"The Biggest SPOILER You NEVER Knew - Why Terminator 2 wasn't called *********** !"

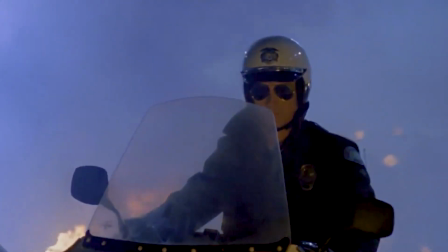496s
As a viewer who never saw that studio-driven marketing campaign trailer, but saw the first Terminator film, you could easily assume that Robert Patrick's character was not stabbing the police officer,
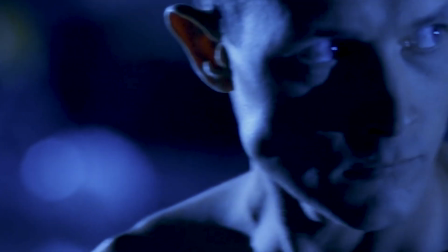507s
but that maybe he was just punching the cop to knock him out so he could steal the officer's clothes and help him blend
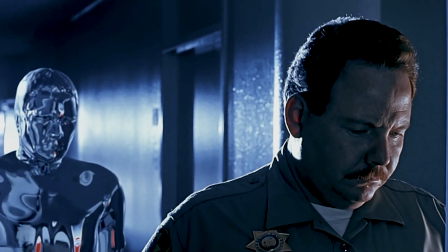513s
in. But as an informed viewer, you know that Patrick's character didn't need the clothes, as he could just shapeshift.
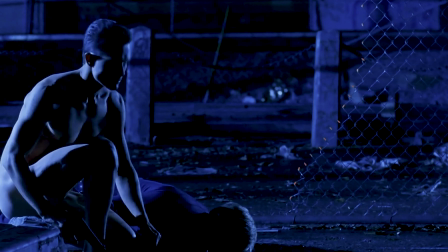520s
But that is not shown. Your mind might fill in a gap here, but again, Cameron was careful.
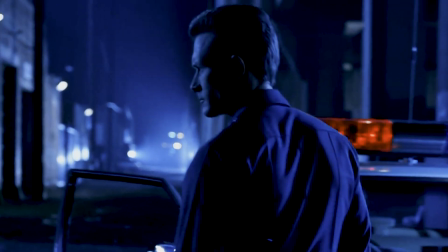526s
In that first 20 or so minutes when we are with Robert's character, we never shift to that red Terminator vision.
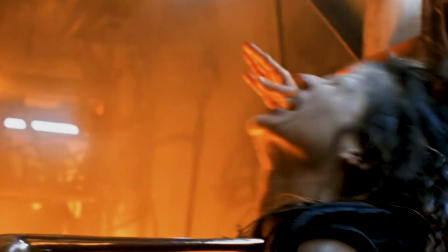533s
We see no on-screen killing, no stabbing or shape-shifting from that character.
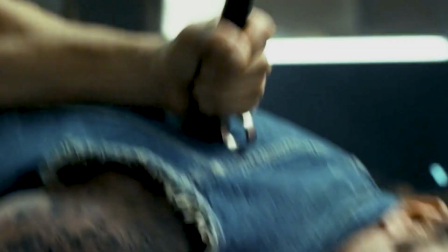539s
The initial violence occurs on screen only when we are with Arnold.
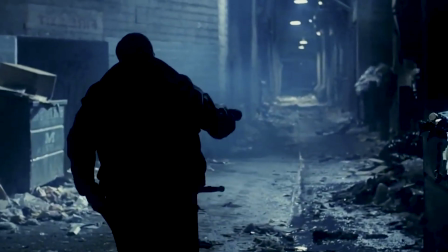543s
If anything, Patrick's character initially comes across pretty similar to how Kyle Reese did,
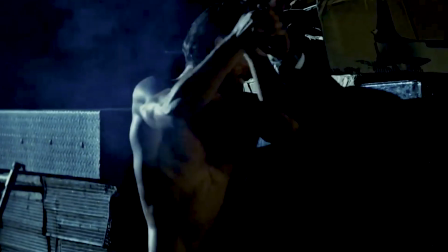549s
if only a little more cool and collected as he goes about his mission of finding John Connor.
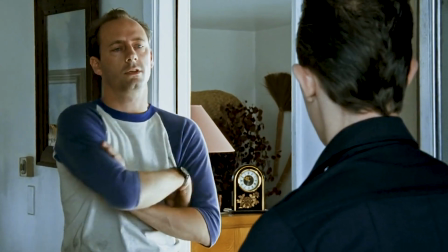555s
Watch how calmly he asks John's foster parents about him and is even careful to come across as less robotic than Arnold's portrayal of a Terminator.
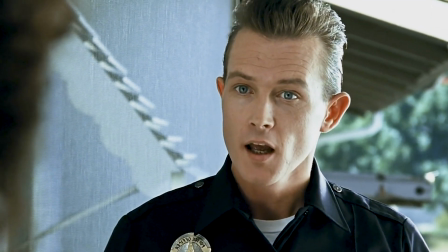564s
He's even smiling and polite. Cameron even makes sure to first show the "To Protect and Serve" decal
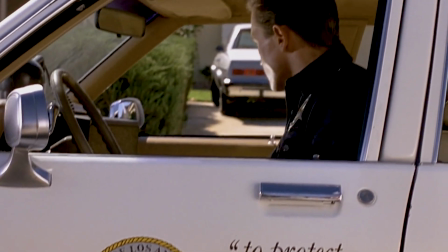572s
printed on the side of the police squad car and keeps it framed when Patrick pulls up to the foster parents' home initially.
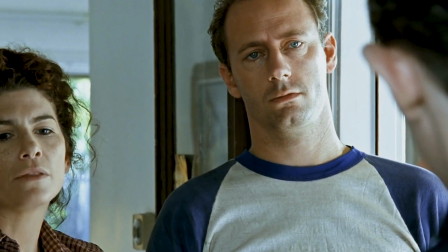578s
Then there's the brilliant, subtle moment of foreshadowing when the foster parents ask Patrick's character about a big guy on a bike that showed up,
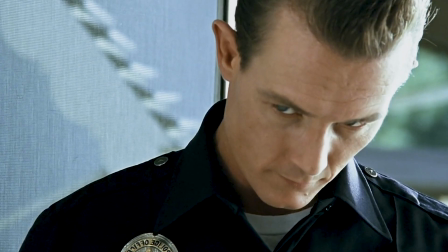586s
Arnold's character, and Patrick's character slyly shifts his gaze, almost like a fox,
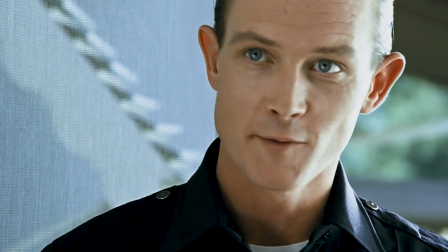592s
and replies with a double entendre for the knowing audience.
"I wouldn't worry about him."
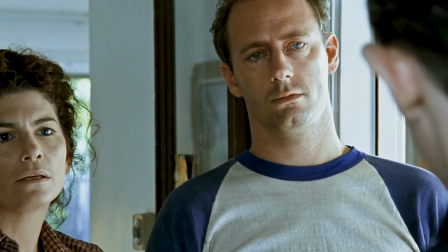599s
No, poor foster parents, it is the T-1000 you should be worrying about. The very first time you as an audience and young John Connor
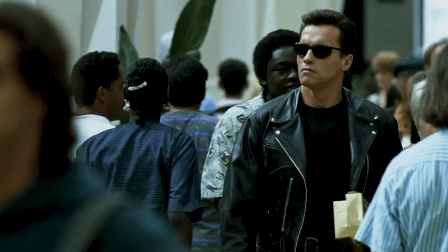609s
are finally made to understand that it is Arnold who is the protector,
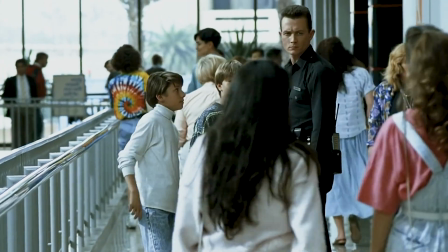614s
and that Patrick is a newer, more advanced, and dangerous type of Terminator that is actually the villain of the movie,
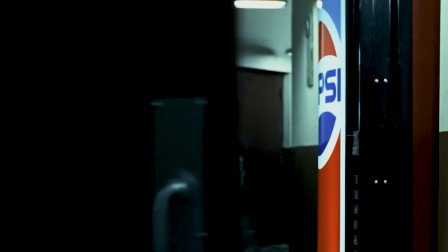621s
is the mall hallway showdown between the T-800 and the T-1000.
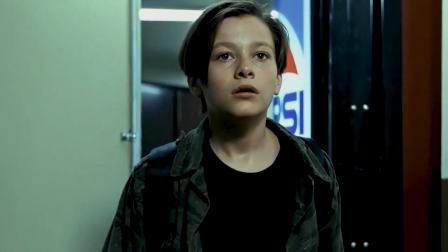626s
In that moment where both of their guns are drawn,
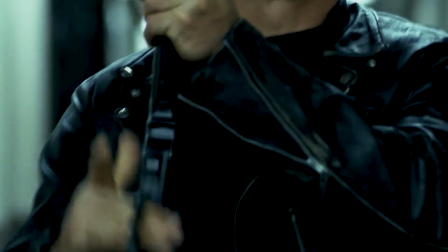629s
the T-800 coldly crushes the Rose with its black leather boot, and it appears that John is about to die.
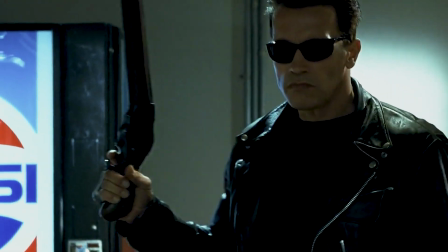637s
And then, the camera zooms in on the T-800 in slow motion, about to fire his weapon,
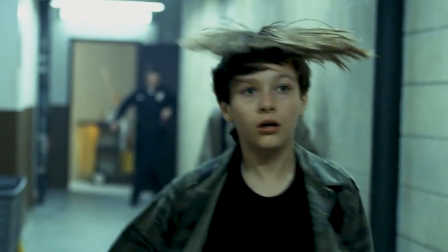644s
focusing from the gun to Arnold's face, and that famous line is then said, "Get down."
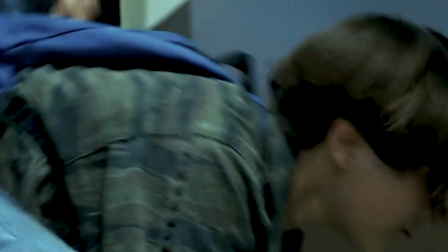650s
The tension finally breaks as the T-800 warns John of danger instead of blasting him like we thought he would.
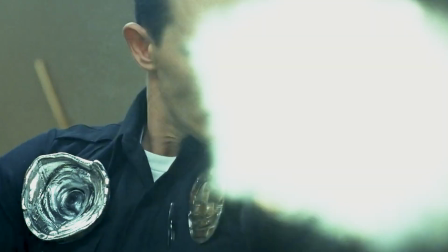657s
The truth is finally clear and no longer ambiguous. Even before the T-800 shoots the T-1000 with the shotgun,
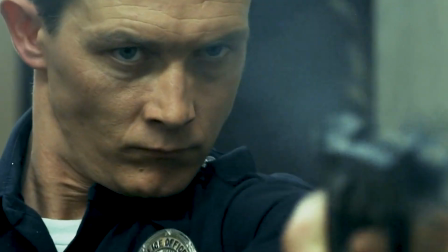665s
revealing both that Patrick's character is neither the hero nor human, the audience,
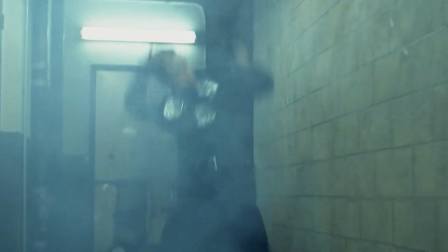671s
along with John, immediately learns through those two commanding words,
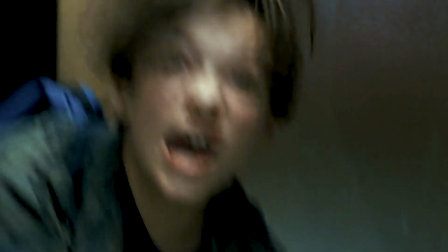675s
"Get down." who is here to help him and who is here to kill him.
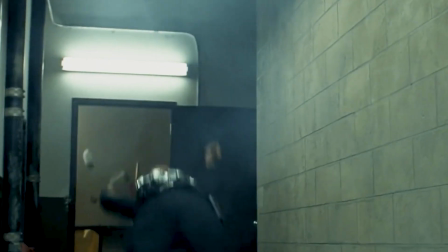681s
It is also after that initial shotgun blast in this fight that you first see the T-1000's now infamous
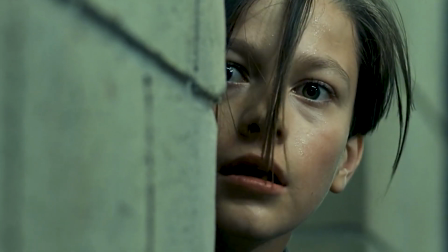687s
liquid metal structure and its ability to near instantly heal itself within seconds,
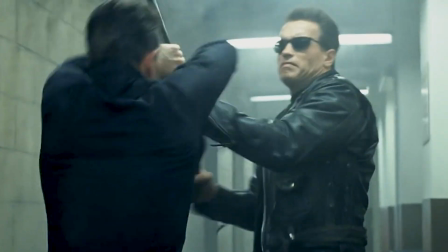693s
making this new antagonist seem almost completely invulnerable, even from another Terminator as fearsome as the T-800.
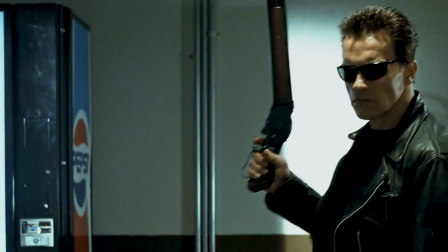706s
This is the moment spoiled, no, stolen from us as moviegoers.
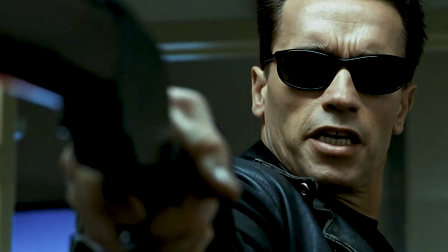714s
It is one of the single most amazing and would have been one of the most surprising twists in a major action film of all time.
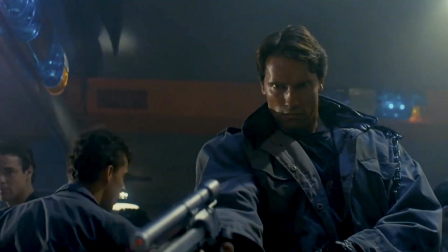723s
Further still, it's also a brilliant callback to the reveal in the original Terminator film, where you see the hero uses a shotgun to shoot the villain wielding a pistol.